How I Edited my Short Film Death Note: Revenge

guys, I am going to be showing you what went into making Death Note Revenge. Flashback 2 years ago when I made Death Note. That was an original short film me and my friend Christian came up with. This was an idea, a simple slasher in the woods.
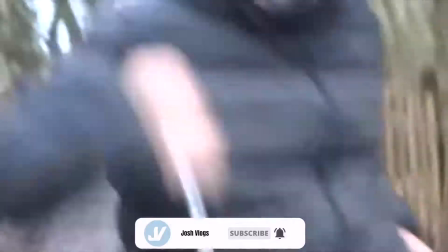A killer's on the loose, he's trying to kill this innocent person on their daily jog, and then he disappears,
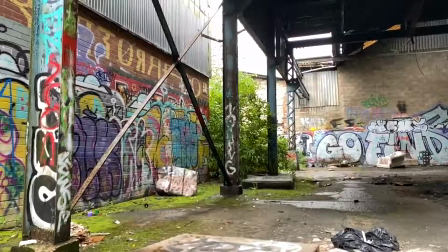and then like a year later he goes to the factory, stalks this other guy,
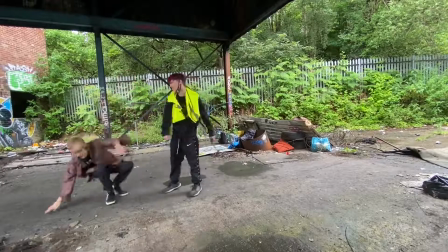and then a thief comes along and then robs this innocent guy, the same person which is me from the first one. Robs him, he gets away with it, and then I turn evil. I then hurt the thief, which is played by Xander Wright, also Sir Horn on YouTube, and then I strangle him, and then I get away with it.
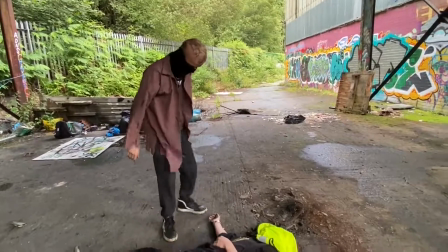And then fast forward a year later, I'm now leaving the factory after strangling Xander.
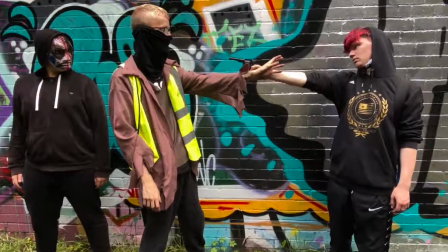He's now left on the ground at the factory. He then wakes up, realises that he's in agony, he needs help, and then the rest, you probably already have seen what happens in Death Note Revenge.
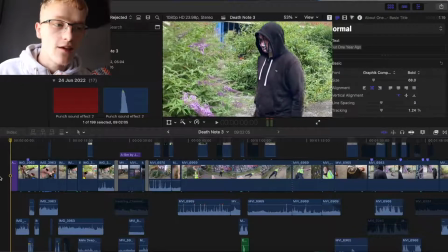The trilogy, this is the third film me and my friend Christian have made, and Xander. Shout out Max as well, he plays the officer in this film.
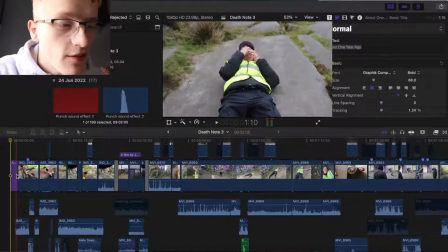So yeah, this is basically the timeline for the video.
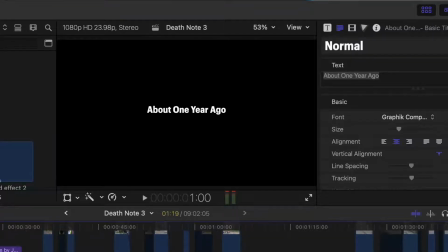I had an idea of putting about 1 year ago, because I wanted to it has been a long time since the last one came out, which is Death Wish.
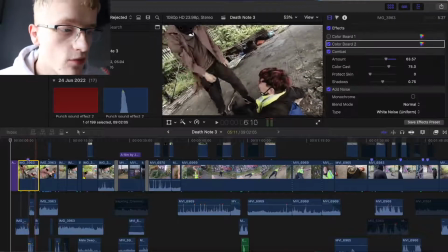So, this was basically a sequence of a deadline.
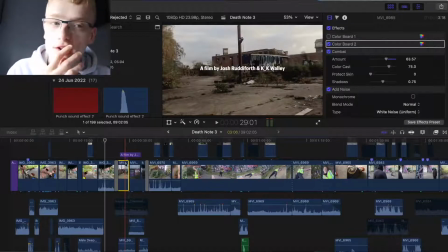I was originally going to get it out for January, probably end of January, but we just couldn't get it done because of work and college and stuff.
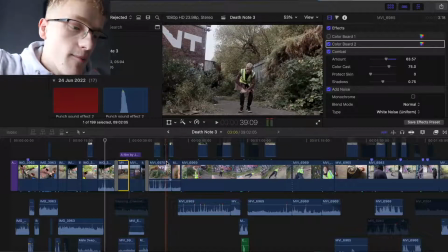And then got me walking away. I remember filming this scene, multiple shots.
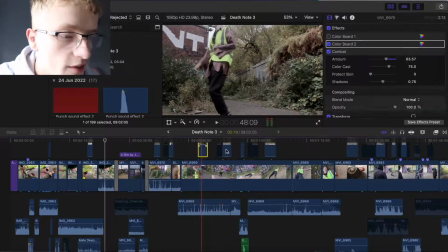It's not just one long shot, because it probably wouldn't have been that interesting if it was literally just me.
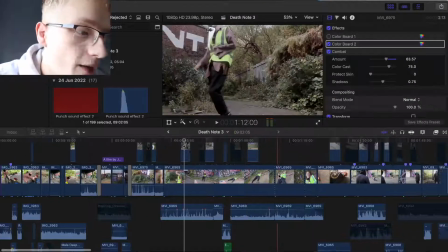And then we see Xander waking up. So these two scenes here of me dead on the ground outside the factory, wanted to make it out free, alive.
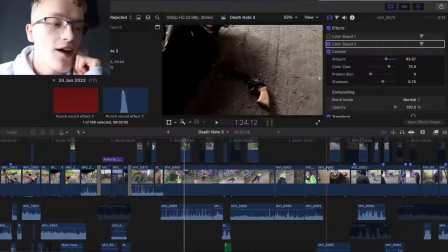We then cut to a shot of Xander waking up, so it's and I didn't realise this till I was editing it. So we then have a synchronization of two separate characters.
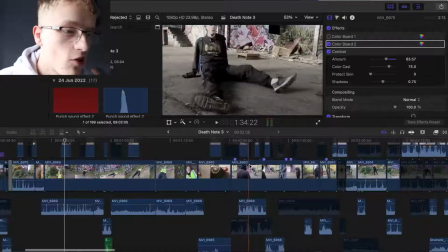So it's just perfect, if you know what I mean. He's now basically stalking Xander. Xander, the thief, doesn't see the masked killer. There's a few continuity errors in this, there's a scene where the weather changes dramatically. It's been dry and cloudy, and then it's chucking down with rain.
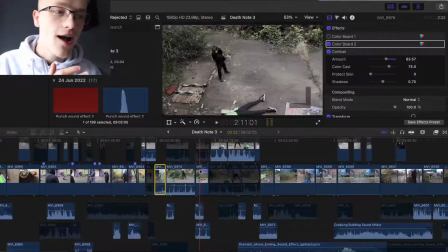It was Kristen's idea to get a high angle shot of Xander basically walking towards my dead body,
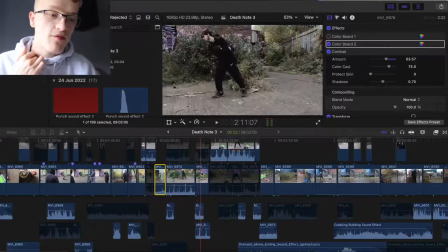instead of just having a shot on the ground. It was actually perfect to sort of show everything, and the sound effects in this are actually pretty good.
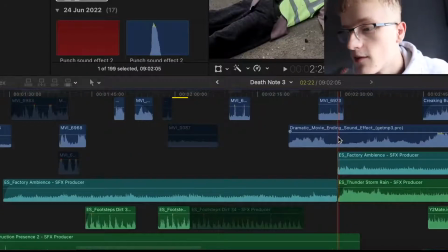You've got movie ending sound effect, music.
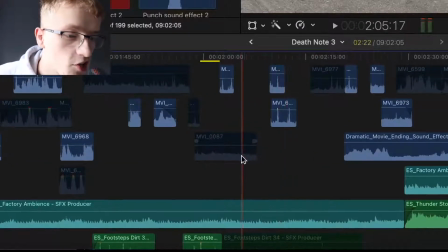You've got all the sounds from the actual clips here, but you can tell I've actually not used any of these from the actual video because it just sounds really
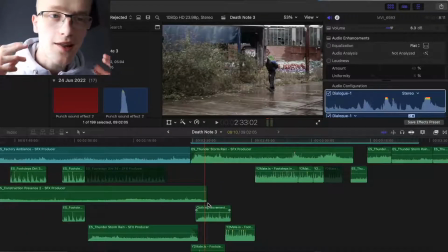windy and distorted, and it was quite hard to film any dialogue, so I had to ask my friends to do a voiceover.
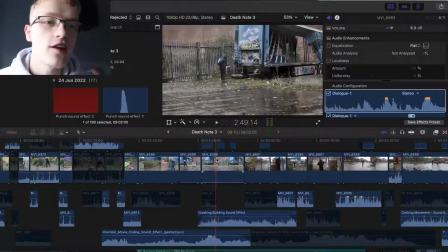I wanted to cancel and reschedule, but we're no, we need to just get it done because when are we gonna have any more time to do it?
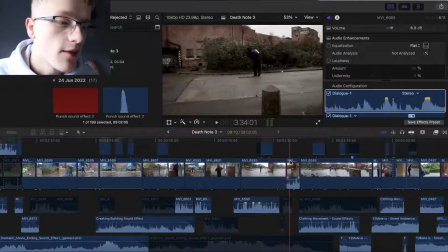Some of these shots were improvised as well. Him limping his leg. I love this shot here because you've got the rock at the front and you've got him in focus.
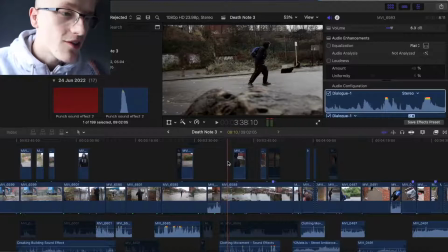I just love that, and the background looks so gritty and dirty and got a colour board here. I'm not going to go into detail. If you guys want videos where I'm talking about colour grading and really how I edit my videos, then leave a comment down below, which is basically before and after.
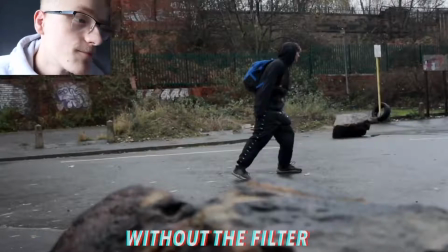Basically makes it look darker. So yeah, that's before and that's with. I love handheld shots, I will admit.
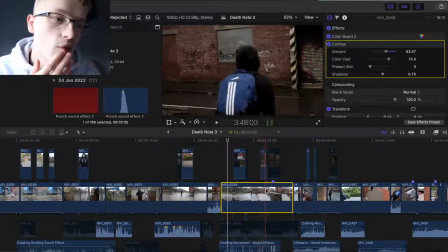Some of it wasn't very steady.
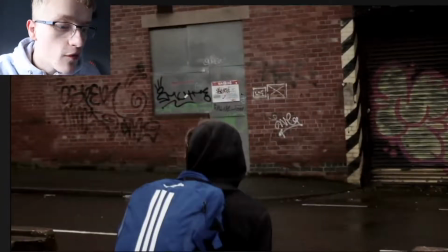This shot here, there was actually a shot where it was very, very shaky, and it just wasn't like this bit here.
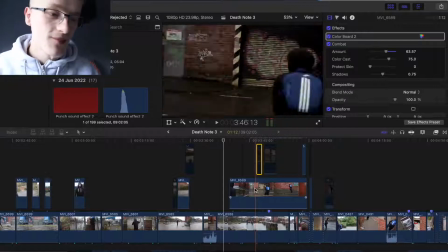I was zooming in and Xander wasn't even in shot. So, and bearing in mind I was crossing the road at the same time.
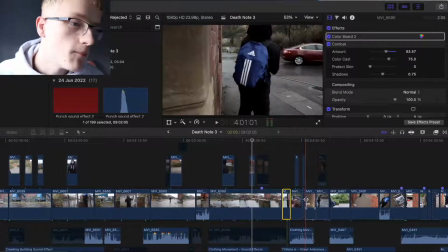Yeah, this wide shot, close up shot, and it cuts back to a wide shot here. It's the bump into each other, clothing movement, street ambience, cars, and this bit here.
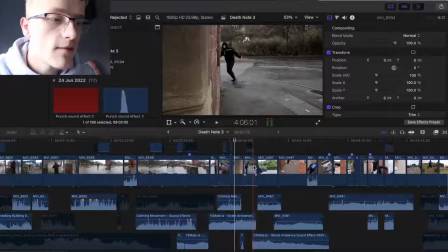Obviously, the weather changing this. Look at this, the rain, and then you've got dry, cloudy, sunny.
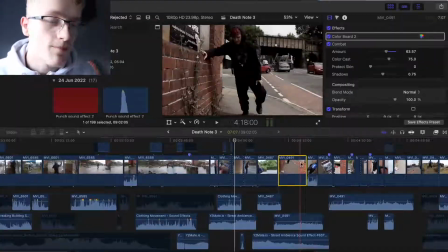And yeah, I had an idea to get a little poster, basically giving Xander directions to where he should go next. Originally, I was going to have Xander to be interrogated by Dylan.
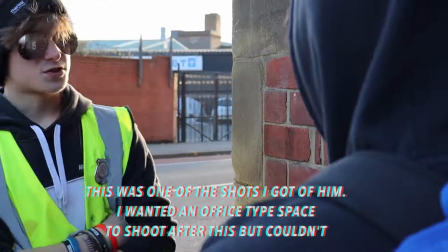Now, I do have all the original clips from that, when Xander was walking around this corner, and he bumped into,
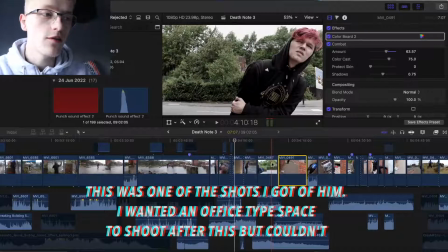when he was walking around this corner, he bumped into Dylan, but I decided just to cut it out and reshoot it,
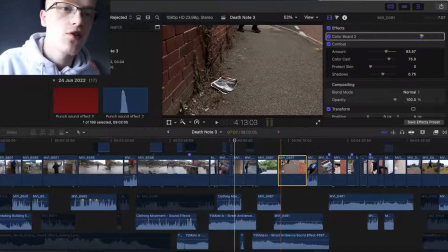because I didn't have time, and no offence to Dylan, but we couldn't really get hold of him, so I had to just Xander's kneeling over, he's seen this little poster.
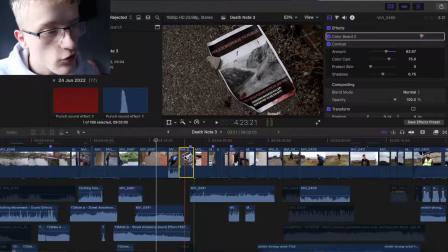Body was found in the Peak District, ongoing mass killer reported to be on site.
So yeah, this mass killer has now been on a little killing spree, basically, in the Peak District, which I love the idea about, because I've seen stories on YouTube, I watch videos on YouTube of Yorkshire Ripper and all these killers that are going out in these massive open field,
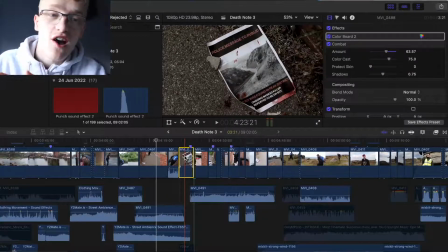rock hilly areas, which is really dark and gory, but really interesting. I really wanted to make sure the audience had enough time to read it and really take in information,
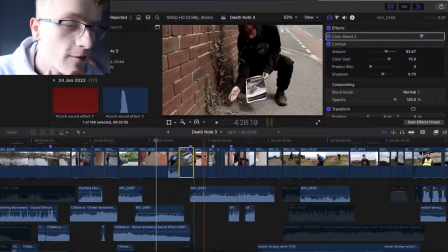picking it up, and then the consistency from this shot to this one here, of him actually having it in his hand, are really good with like matching clips. Like if I film a shot of someone picking something up, I'll film a close-up shot of them doing it, and I'll have another wide shot,
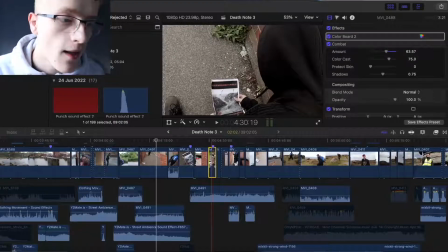and somehow they just work so well together because like I really nail it down to like each frame.
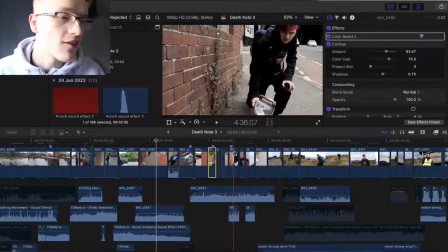So like, what should I do? And then he's decided, okay, you know what? I'm gonna leave it there, walk off.
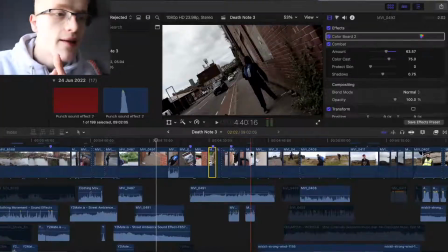The camera's tilted as well. Shout out Christine King while he filmed this bit. He wanted the camera to be a little tilted, so it looks like something's gonna go wrong,
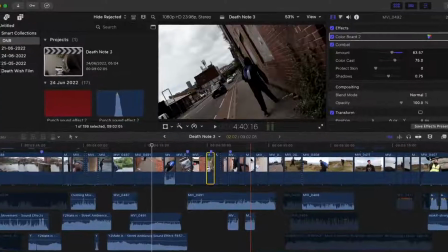something's bad's gonna happen, and it just gives that audience like a nervous sort of feeling, like, okay,
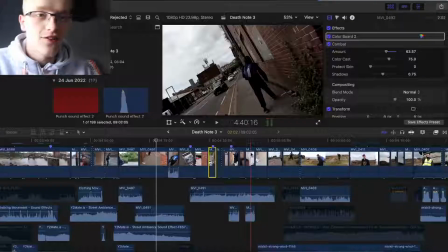why is the camera on edge? This means that, you know, something bad's gonna happen. Xander's also on edge because he's just come out of the factory. I wanted the camera to follow Xander.
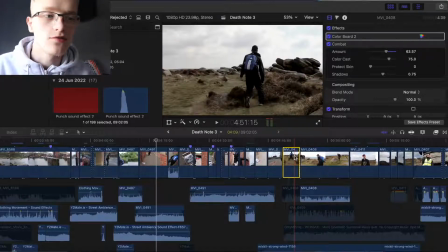I didn't want it to just be, you know, handheld. I mean, I didn't want it to just be on a tripod still.
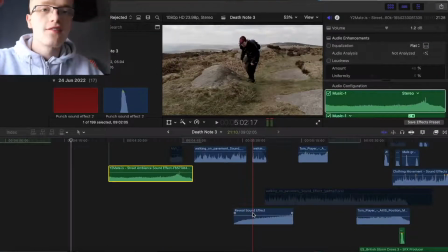Reveal sound effect. So basically that's a reveal sound effect. It's like a build up to when we see the masked killer.
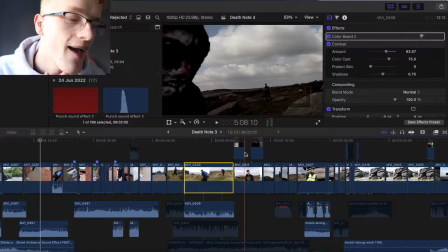Xander's like, oh my god. I wish I filmed more of like the masked killer. I should have had, basically the masked killer I think I should have had more screen time, more time actually him arriving at the Peak District.
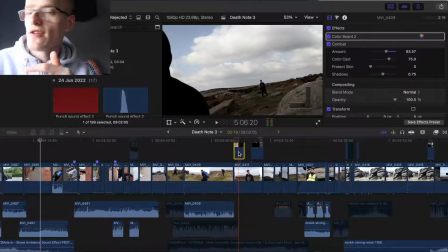But like I feel like a masked killer, a killer that doesn't really speak, a minute of that might get a bit boring. So I just wanted to sort of like cut to the chase. But yeah, then we've got the shots here, back to back of him revealing he's got the knife.
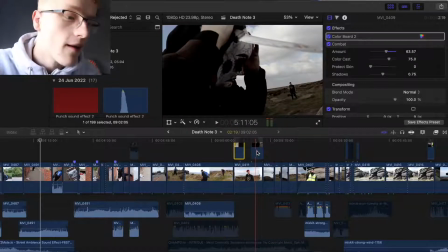Plastic knife, by the way, obviously. But I want the sound effects to make it sound like it's real.
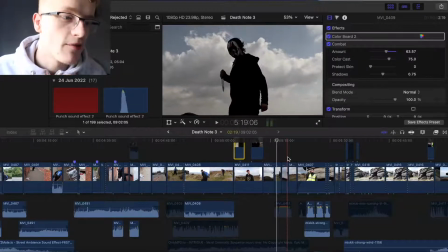I like this pose he's doing. Kristen's like improvisation with characters is really good. He can get into character really, really well.
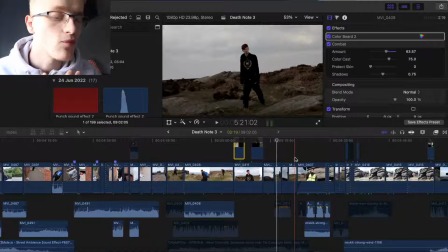And Xander's like, I really had to direct Xander like what I wanted him to do. So yeah, I've got a scene here, Max.
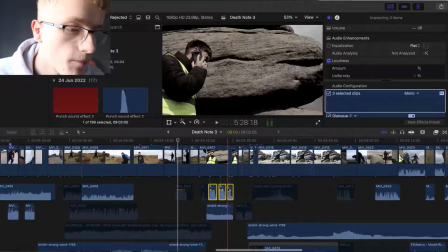I've got these tracks here are actually just his voiceovers.
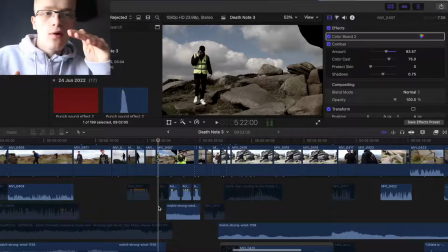I'll put some effects on there as well, put like compressor just to make quiet bits sound louder and then the louder bits just sound even.
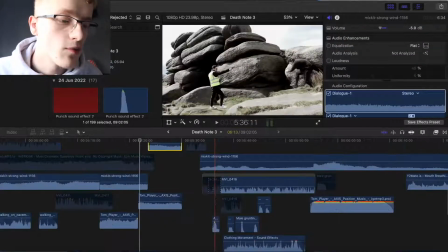But I think I actually forgot to add the gun sound effects, but we've got a little dialogue scene here as well saying freeze.
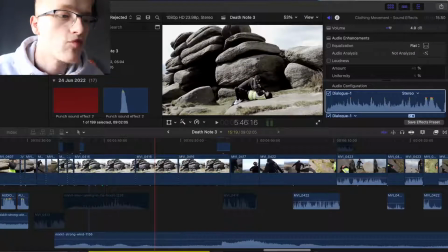I wanted some close-ups of this, but I think we just ran out of time. And I've got a nice little shot here, like a nice little reveal.
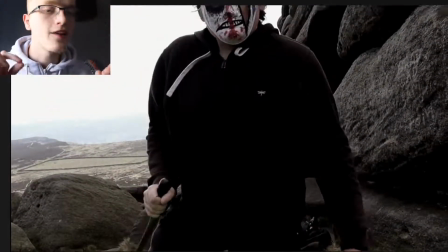Really good. The speed, the pan on this is top notch. I do say so myself.
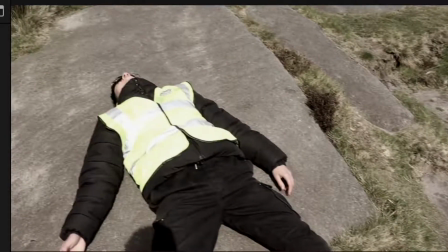It walks off, self-explanatory. Again, we've still got the strong wind sound effect.
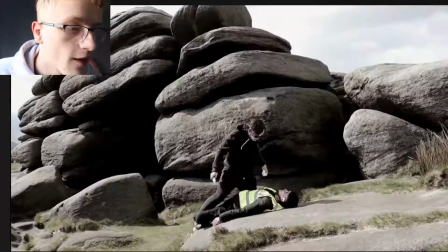Got music here as well after he strangles the officer.
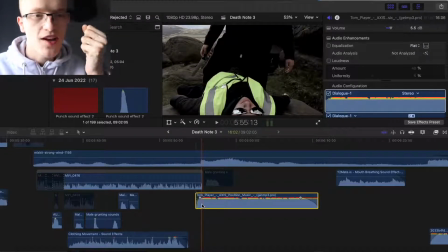In a film like this, didn't want to have a stab because you can't actually put the knife in unless I got a retractable knife, which would have been really cool.
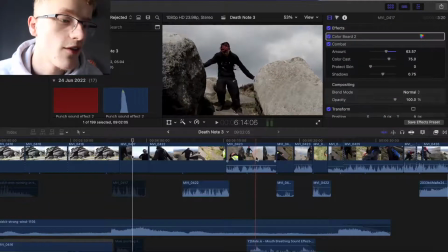This shot's really good. It reveals Xander, the thief. Now Xander's not got a name in this.
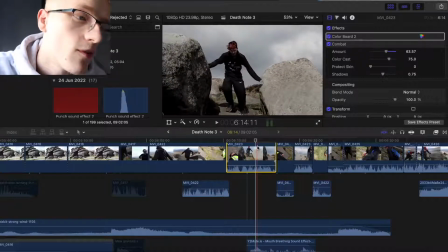We all know him as the thief, but now he's like sort of turned into a good guy, but I don't really know.
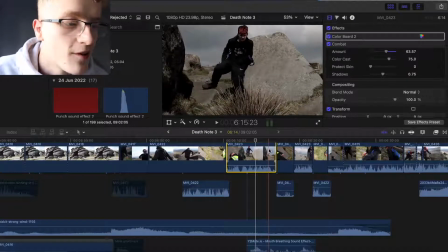Need to figure out that.
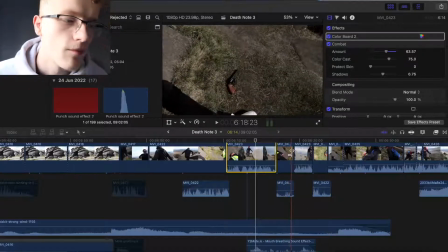But then he comes around here, picks up the gun that Max dropped, that Max was going to use to shoot the killer but was unsuccessful. So a lot of like unsuccessful things in this film, but it all makes sense because it all builds up to the end.
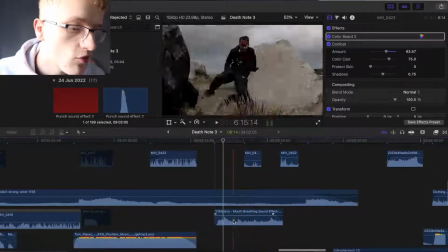Yeah, picks up the gun, again, under his mouth, breathing sound effects, which I think were pretty good.
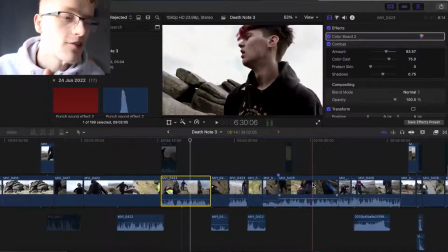And then he picks up the gun, he then realises that he now has a responsibility to now kill an out,
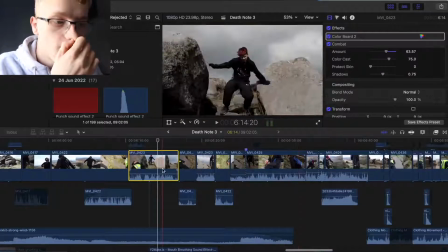because he's already seen the masked killer, and he knows the officer here is innocent because he was trying to save
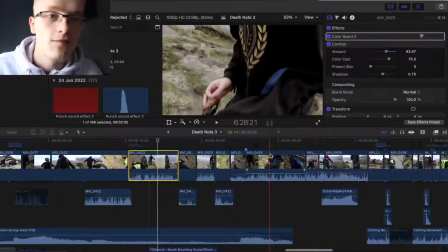the day.